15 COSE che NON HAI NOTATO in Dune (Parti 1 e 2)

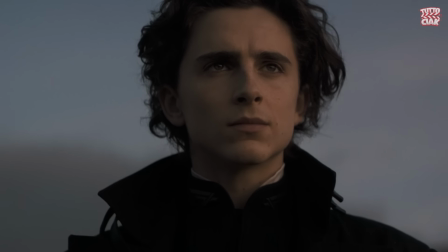[4:03]
Nel libro quest'ultimo viene ucciso da Alia, ovvero la sorella di Paul, che sembra quindi prendere una strada un po' più oscura, a differenza di Paul stesso, che invece rimane sempre fermo nei suoi ideali.
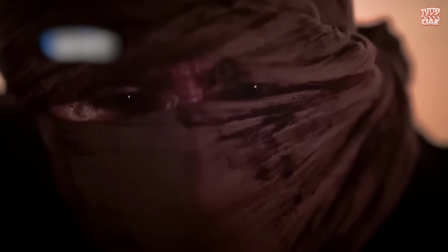[4:11]
La scelta di far uccidere il barone a Paul potrebbe semplicemente derivare dall'impossibilità di inserire Alia già in Dune parte 2,
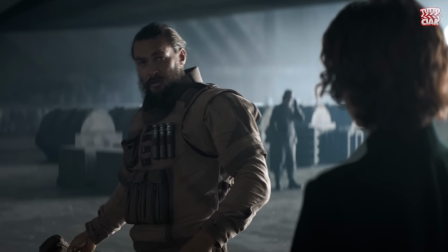[4:17]
ma potrebbe anche suggerire un'evoluzione più oscura del personaggio di Paul all'interno del prossimo film.
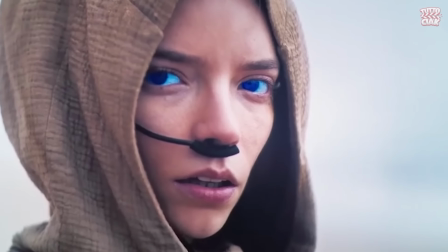[4:22]
Abbiamo parlato più volte di Alia, la sorella di Paul, ma quale sarà il ruolo e l'importanza di questo personaggio?
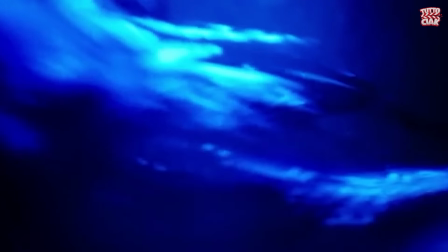[4:27]
Senza fare spoiler, è bene dire che Alia, come già si intuisce in quest'ultimo film, sarà un personaggio determinante.
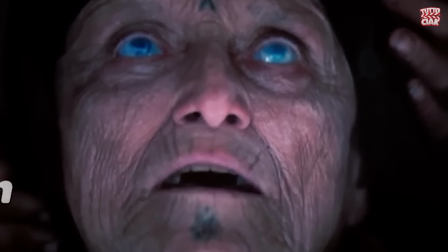[4:33]
Parliamo di una bambina che fin da appena nata sarà in grado di parlare, avrà una conoscenza infinitamente superiore rispetto alla sua età e, come la madre, sarà in grado di accedere ai ricordi dei suoi antenati.
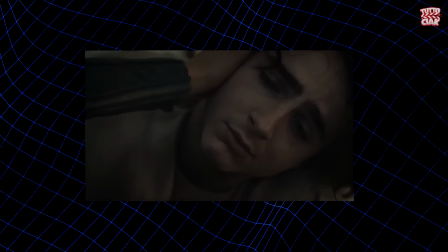[4:42]
All'interno di Dune parte 2 è possibile vedere Shani mentre indossa in vari momenti, ma soprattutto quando Paul cavalca il verme delle sabbie, una fascia blu in testa.
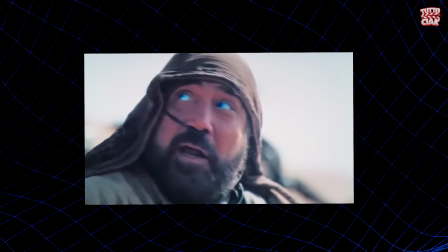[4:49]
Questo dettaglio non è casuale e anticipa alcuni sviluppi poi visti nel film. Il colore blu, infatti, viene indossato dalle donne Fremen nel momento in cui queste si innamorano.
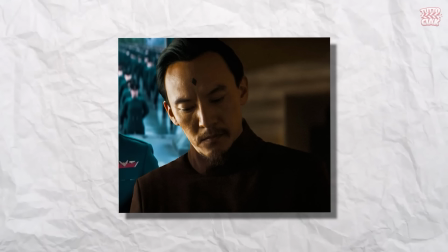[4:58]
Un personaggio chiave nel primo film è il dottor Yue, che come tutti abbiamo visto finirà con il tradire la casa degli Atreides.
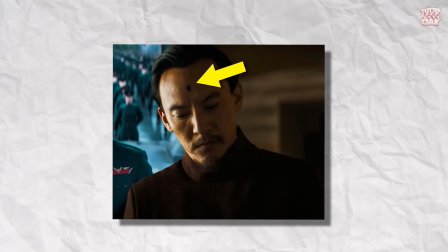[5:04]
Il dottore ha un diamante tatuato in fronte, ma qual è il senso di questo tatuaggio?
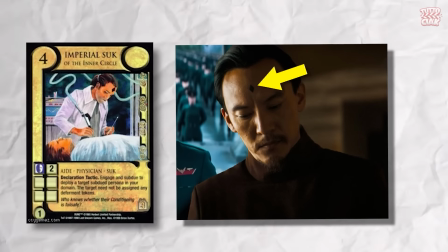[5:08]
Questo diamante certifica il suo essersi laureato alla Suk Inner School, da cui provengono i migliori medici dell'universo di Dune.
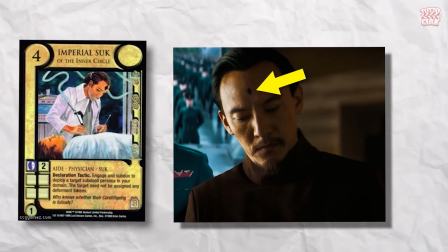[5:14]
Tali medici vengono sottoposti a dei trattamenti che li rendono impossibilitati a tradire i pazienti o i committenti per cui lavorano,
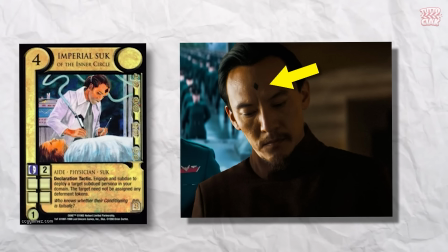[5:20]
ed è anche per questo che il duca Leto non sospetta e non avrebbe mai sospettato di lui.
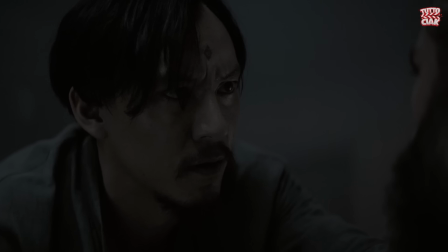[5:24]
Nonostante ciò, la moglie del dottor Yue è stata rapita e torturata, e questo shock ha fatto sì che il suo condizionamento a non tradire venisse meno.
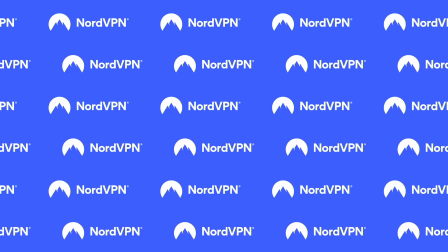[5:30]
Come anticipato poco fa, ora vi spiego perché NordVPN è perfetto per gli amanti di film e serie TV.
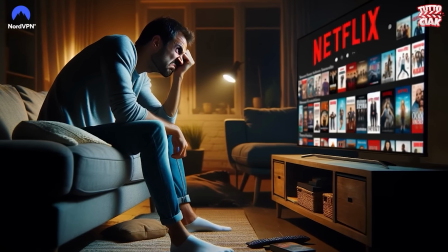[5:35]
Infatti anche tu ti ritrovi spesso su Netflix o altre piattaforme di streaming senza sapere cosa guardare?
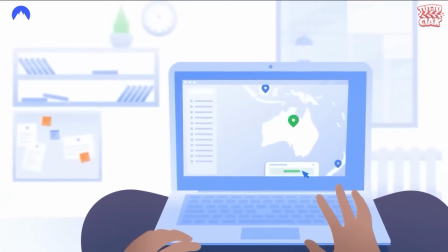[5:39]
Devi sapere che con NordVPN puoi accedere a cataloghi di film e serie TV da tutto il mondo, senza limitazioni, collegandoti facilmente ad uno dei migliaia di server disponibili.
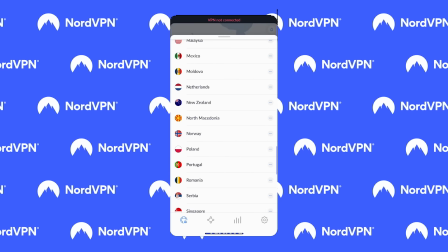[5:47]
I cataloghi delle piattaforme variano tantissimo da paese a paese, ed è davvero un peccato non accedere ad alcuni contenuti a causa delle restrizioni geografiche.
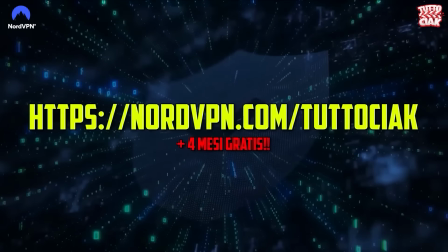[5:54]
Se clicchi il link in descrizione, riceverai uno sconto esclusivo e 4 mesi gratis, con 30 giorni di prova soddisfatti o rimborsati.
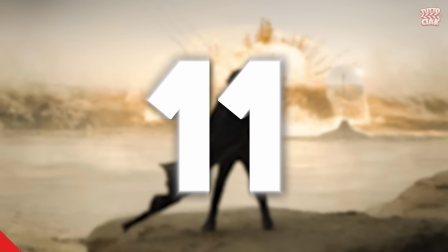[6:00]
Quindi mi raccomando, se ti può interessare, vai ad approfondire l'offerta. Una scena fondamentale all'interno del secondo film è quella dello scontro tra i Fremen e gli Harkonnen,
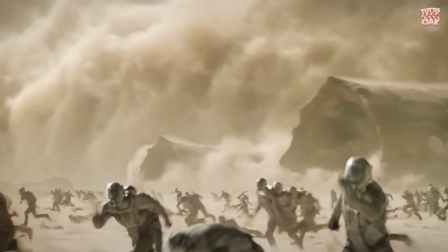[6:09]
sostenuti anche da moltissime truppe dell'imperatore, moltissime solo in teoria, considerando che nella maggior parte delle scene di battaglia che ci vengono mostrate,
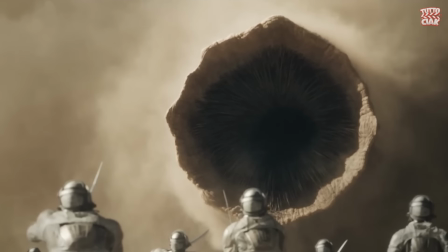[6:16]
i Fremen sembrano sempre in superiorità numerica, o comunque è stato utilizzato un numero troppo piccolo di comparse nemiche per rendere la scena credibile e verosimile.
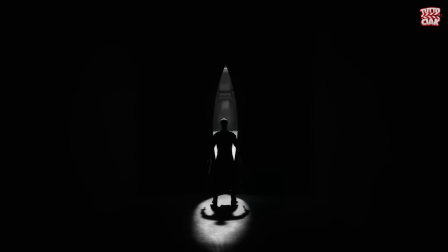[6:23]
È infatti improbabile pensare che l'imperatore arrivi su Arrakis in una situazione così delicata con così poche truppe imperiali.
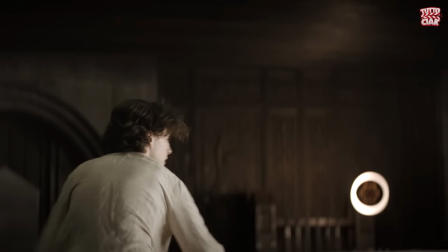[6:29]
Nel primo Dune, durante le sue visioni, Paul prevede che le persone combattano per lui mentre tengono in mano bandiere che mostrano il sigillo della casa Atreides, con uno sfondo scuro.
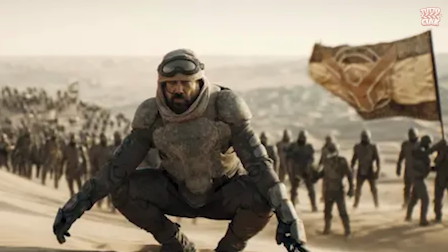[6:37]
Tuttavia, quando avviene la battaglia alla fine di Dune parte 2, i Fremen che combattono per Paul, guidati in particolare da Stilgar, hanno bandiere diverse.
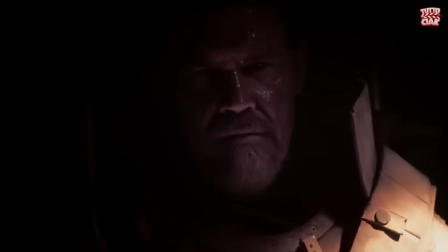[6:45]
Quando rivediamo Alec nel secondo film per la prima volta, ci viene mostrato mentre suona una chitarra.
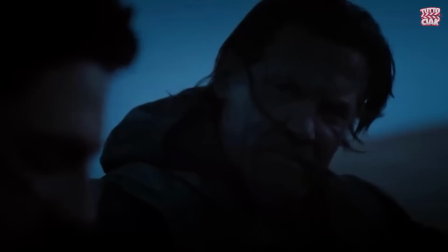[6:49]
La scena, un po' decontestualizzata, potrebbe sembrare strana agli occhi di un osservatore inesperto, ma in realtà ha perfettamente senso.
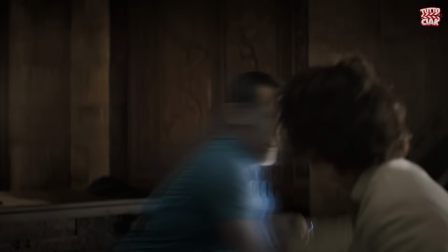[6:55]
Nei libri, infatti, ci viene detto che Alec ha due grandi passioni. Una ovviamente è quella della guerra e delle arti marziali, mentre l'altra è proprio la musica.
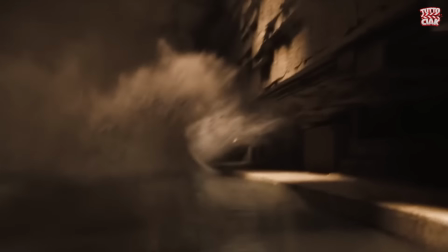[7:02]
Come detto, il simbolismo è fondamentale all'interno dell'universo di Dune, e anche a livello registico ci si è impegnati per mostrare questa importanza.
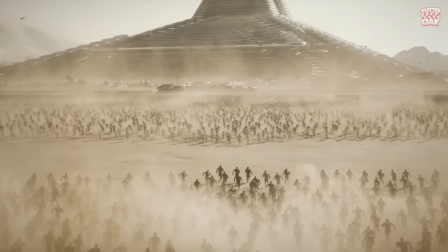[7:10]
Tutto ciò lo possiamo vedere tenendo conto della disposizione dei personaggi in alcune scene finali.
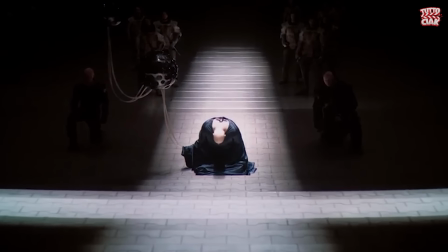[7:14]
Quando l'imperatore arriva su Arrakis per parlare con il barone, possiamo vedere una precisa disposizione piramidale che sottolinea i poteri in gioco.
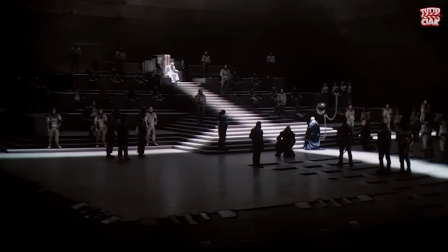[7:21]
Nel gradino più alto troviamo l'imperatore, sotto sua figlia le Bene Gesserit, e solo nella parte più bassa della piramide è possibile individuare il barone e gli Harkonnen.
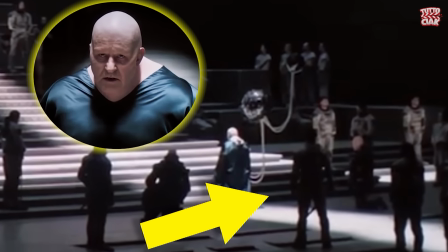[7:28]
Tutto cambia però nella scena in cui Paul, già diventato il nuovo messia, uccide il barone. Paul rimane l'unico in cima alla piramide, con tutti che si trovano ai piedi della stessa.
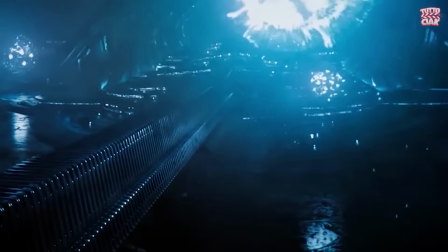[7:37]
Un dettaglio particolare che tutti avranno notato sono i fuochi d'artificio che si vedono nel pianeta degli Harkonnen, molto diversi da quelli che conosciamo.
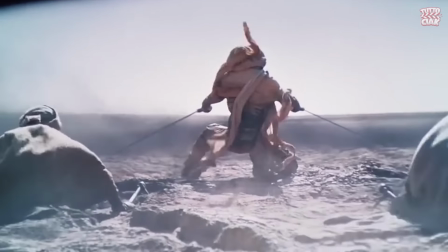[7:44]
Sempre per restituire allo spettatore una sensazione di disagio che si avvicinasse il più possibile alla mentalità degli Harkonnen,
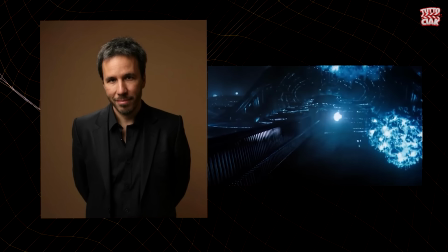[7:49]
il regista ha voluto realizzare un effetto molto strano per i fuochi, come se fossero dei fuochi d'artificio in negativo,
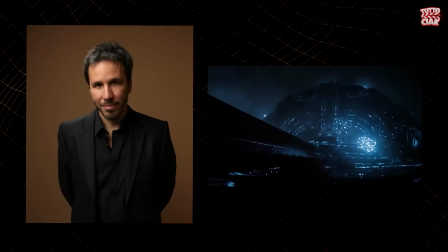[7:54]
e lo ha fatto a partire da delle gocce di inchiostro che cadono sul liquido trasparente. Bene ragazzi, siamo quindi giunti al termine di questo video.
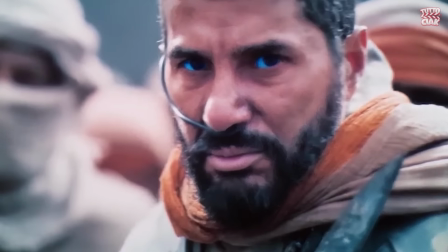[8:00]
Io spero davvero che lo abbiate apprezzato e nel caso mi raccomando lasciate un bel like qui sotto che dà un grande supporto al canale.
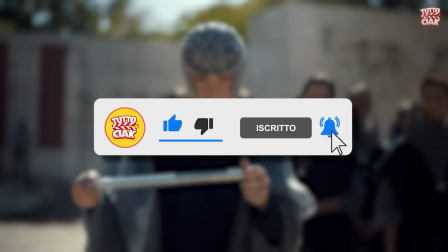[8:05]
Fatemi sapere la vostra su Dune qui sotto nei commenti. Io vi invito ad iscrivervi se ancora non l'aveste fatto e ad attivare la campanellina per non perdere i prossimi contenuti.